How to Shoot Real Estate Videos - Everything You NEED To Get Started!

But I definitely recommend the Ronin S, but also check out others by Zhiyun, Moza. All of them make great gimbals, they do the job. So just get what you can afford and get started. But yeah, this has been my setup for real estate photo and video since I started. This combo works great. I try and keep it as simple as possible. And here's a few other bonuses that if you can get into after you start real estate videos that can make your videos even better.
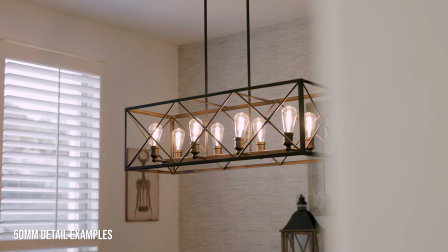273s
That would be a prime lens. You wanna show off details of the home, not in a wide perspective.
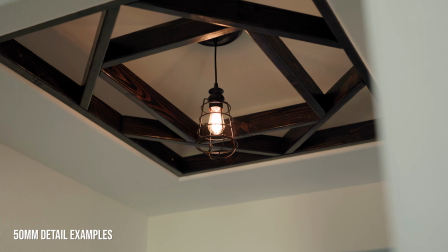279s
That way in the edit, you can break up the wide shots using a tighter lens, like a 50mm 1.4, that's what I'm gonna use later.
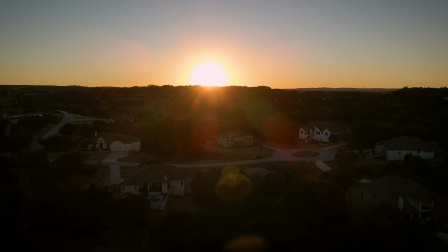285s
And a drone. An aerial perspective of your property is gonna change it so much,
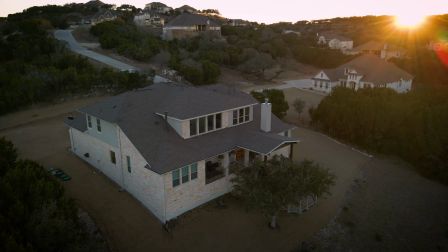292s
and especially a place like this that has a ton of land, it's a must. Lastly, you're gonna want to also get one of these. This here is a polarizer.
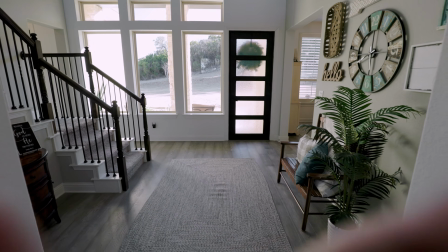302s
You want to use one of these because it's going to cut the glare out of wood floors, deepen your blue skies, and overall give you a better image.
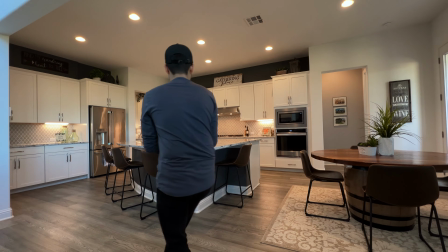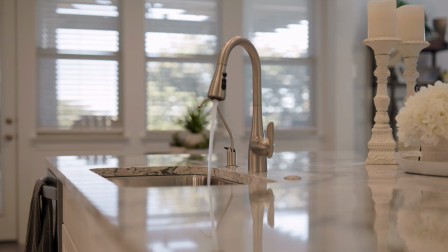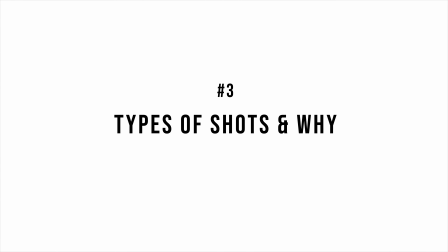So now let's talk about the types of shots you want to get and how to shoot these. First of all, before you step foot to any real estate video shoot, learn how to properly use a gimbal.
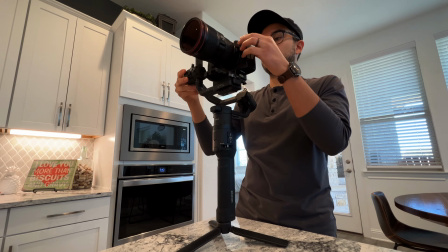334s
Trust me, it is not easy getting the motions of these first try. It takes a bit of practice, especially the ninja walk.
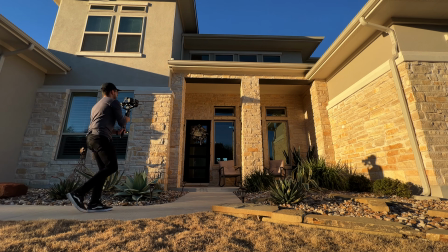343s
You want to walk as smooth as possible, otherwise you're going to get a whole bunch of up and down movement and it's going to defeat the purpose of having a gimbal because your shots aren't going to be smooth.
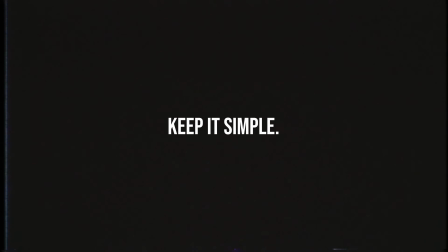351s
So now what kind of shots do you do? Well, you want to keep it simple. You don't want to do over the top, trendy, crazy transition moves. That's not what this is about. You want to stick to basic movements. And like me, I stick to 3 movements. Straight forward, which is like a dolly shot, left to right, and a combination of both to make like a walk-in parallax shot. That's it. Even for all my detail shots. Left to right, straight forward, walking in, revealing, that's pretty much it.
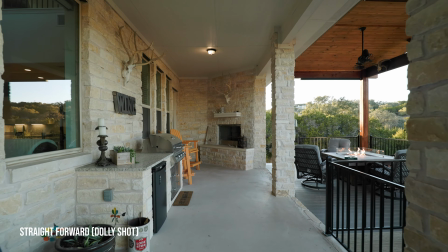381s
The reason for it is the more complex the shots and all of that stuff, it's gonna be distracting to the viewer, take away from the video.
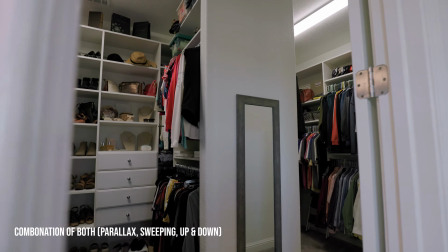388s
It's just not for this. Now, unless you're doing something like Instagram Reels or TikToks, totally do all that stuff there. But for like a traditional real estate video to showcase the home, keep it simple. And the reason you wanna keep it simple and similar shots is it's gonna look a lot better in the edit.
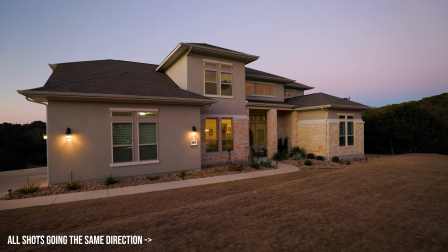404s
If you do one shot from left to right, then the next one is left to right, and even the next one,
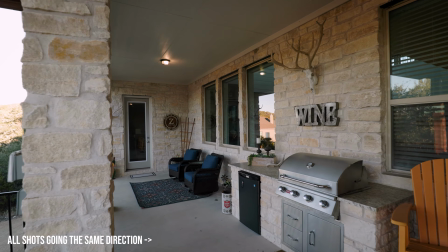409s
that's gonna cut so much smoother versus left to right, up and down, crazy movement. It's not gonna flow well. So here's what I do for feature rooms. I stick to about 2 to 4 shots, showcasing every angle, just thinking about what would the viewer wanna see if they were interested in this home. For secondary, not so important rooms, I just do 1 to 2 shots, basically just walking in, showcasing what you see as if you were walking in on your own. But trust me, if you keep it simple, smooth, and think about what you're trying to portray, what the subject is of that specific shot, how you're showcasing the rooms, your edit will come along a lot better and a better looking video.
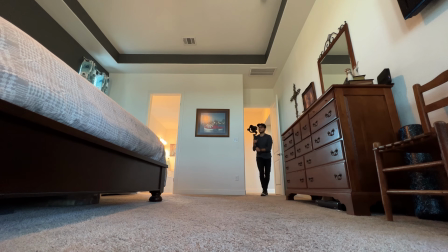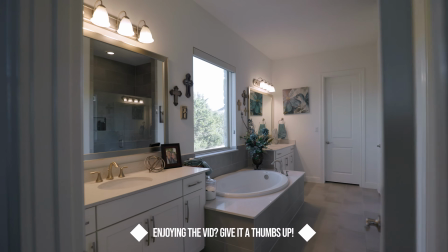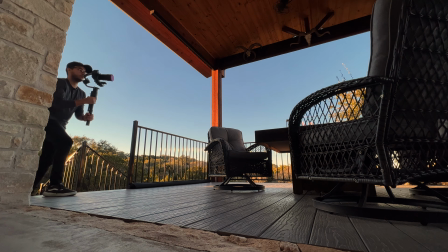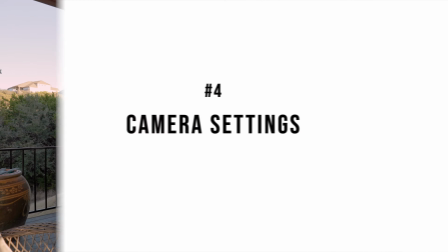So I'm completely done with the interior, all the wides, all the details. Now it's just exterior and drone that's left. But now's a good chance to break down camera settings. It can be really complicated and daunting, especially because you want to avoid using auto anything to get the best image possible. So now I'm gonna give you 3 major tips. First of all, you want to shoot in log if your camera supports that.